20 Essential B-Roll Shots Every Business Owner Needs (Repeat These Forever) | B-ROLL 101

The most useful and low-lift type of content that I create for my brand is B-roll.
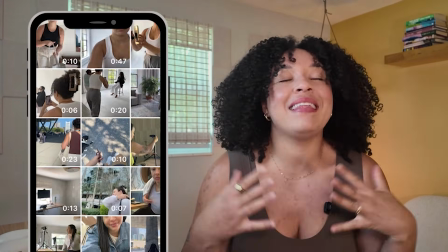And these B-roll clips aren't just used once, they essentially build out a library of stock content that I can use for stories,
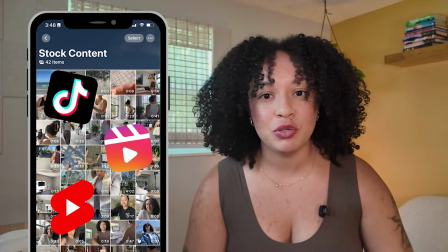for carousels, for any type of short-form video content. So in this video, I'm going to share the 20 essential types of B-roll clips that everyone should have on their shot list and in their stock content folder. And these are going to fall into 3 different categories: content stacking, content shoots, and what I like to call human tripod. Content stacking essentially is my take on habit stacking, where we're essentially going to take things that you're already doing throughout your day related to work or not, and we are going to add on essentially filming this for B-roll footage. They don't always have to be specific to your industry or even your content pillars, but they always should be on brand. So these types of content stacking clips are going to be based on what you're already doing. So this should be the most essential thing you should be doing on a weekly basis that is going to make creating video content so much easier.
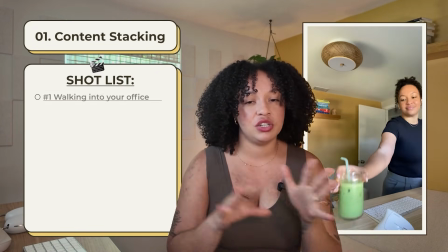The first is a shot where you're essentially walking into your office or your workspace.
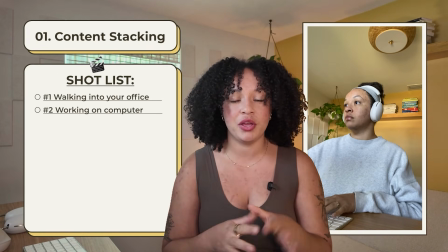The next would be a little bit of a closer shot where maybe you're typing on your computer or starting to do some work.
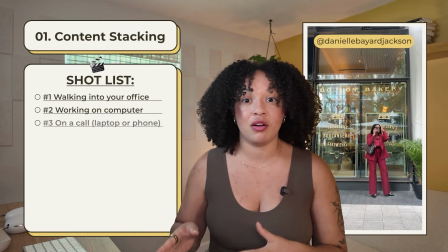You can also capture you doing things like being on calls or interacting with your computer.
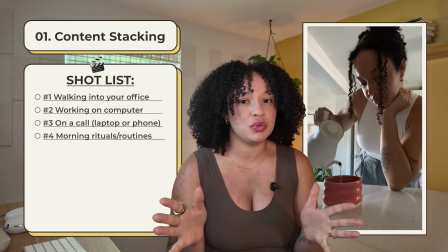And one of my favorite shots is you doing like your morning rituals or routine, like making a coffee or a matcha. It's obvious that I do not sell matcha. I am not a matcha brand,
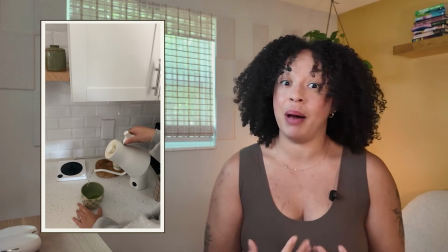but it's really something that people have started to note with me and my brand because it's a common theme that I'm using in my B-roll. It's a common thing that I'm talking about. And it essentially shows like a connection point to me. So it's not random, it's very much on brand.
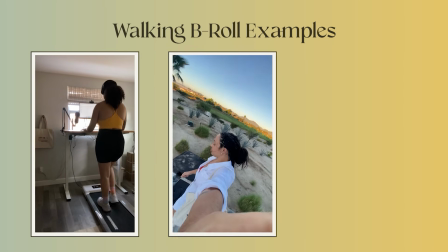Another favorite is going on a walk, so whether you're on a treadmill, whether you're outdoors, whether you're out in the city, and this can be on selfie mode. It also can be you literally showing your feet walking, or my favorite is doing the 0.5 back camera.
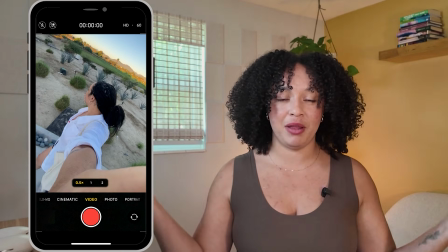It's fun because you get a little bit of movement, you get a little bit of a wider frame, and you essentially get a lot of those shots in one of like getting your feet walking,
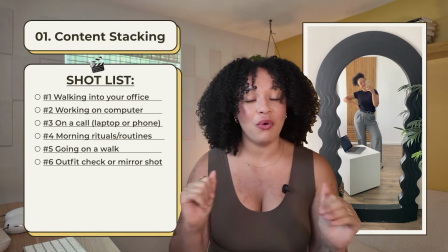but also getting you in the content. I love a good outfit check, or even better, if you have a mirror that you can show yourself filming in.
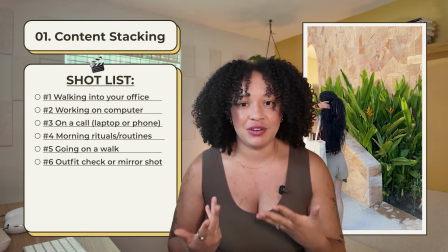Especially if you're on a trip or if this is something you're doing every day, like getting ready, it's something that you can easily tack on to your routine.
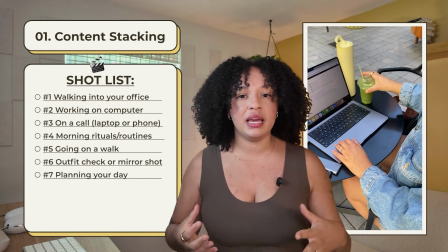The next is doing any type of planning, journaling, writing, or even if you're traveling or leaving for the day,
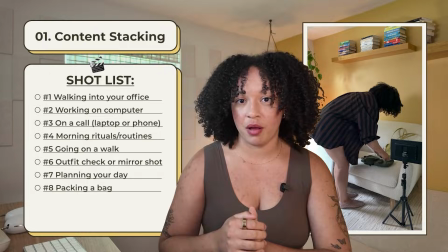essentially packing a bag or getting all your things together to then leave off camera. One that can be really strategic is any behind the scenes of the work that you're doing.
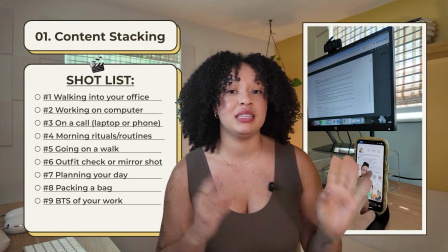So maybe you're doing client work, maybe you're creating content, maybe you're even doing speaking, and you really want to show the detail shots of what you're actually doing. And the final one in this category is what I like to call bonus B-roll shots. This is how you add like a little razzle dazzle to your stock content folder. This is where you can share your interests, your hobbies.
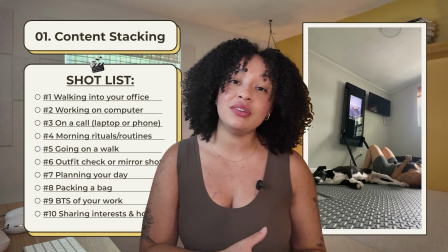So this could be traveling, this could be working out, this could be what you're getting up to on weekends.
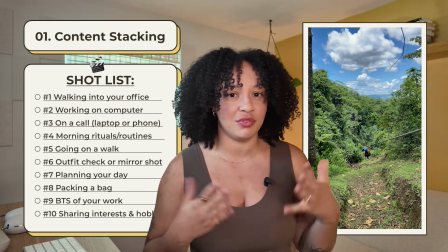This is essentially that like personal touch point that you can add to your stock content folder. I highly recommend from this list, pick the ones that you're most excited for, or maybe it's inspired another type of shot that you can essentially capture, and do this at least once or twice a week. When you do the math, if you're doing this on a weekly basis, you will always be refreshing and adding to your content library. So you'll always have content to pull from, even if you're not actively creating. You're just filming the stuff you're already doing. This really should be effortless and not forced. All you're simply doing is tacking on things you're already doing and recording. We're not generating ideal, very aesthetic versions of it. My number one tip for recording any of these types of B-roll clips is to get different angles.
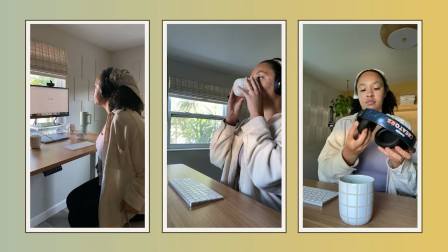You want to get wide shots, you want to get close-up shots, overhead shots.
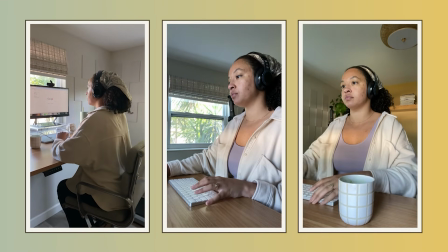This is where you're able to add so much variety without having to film a lot of different things.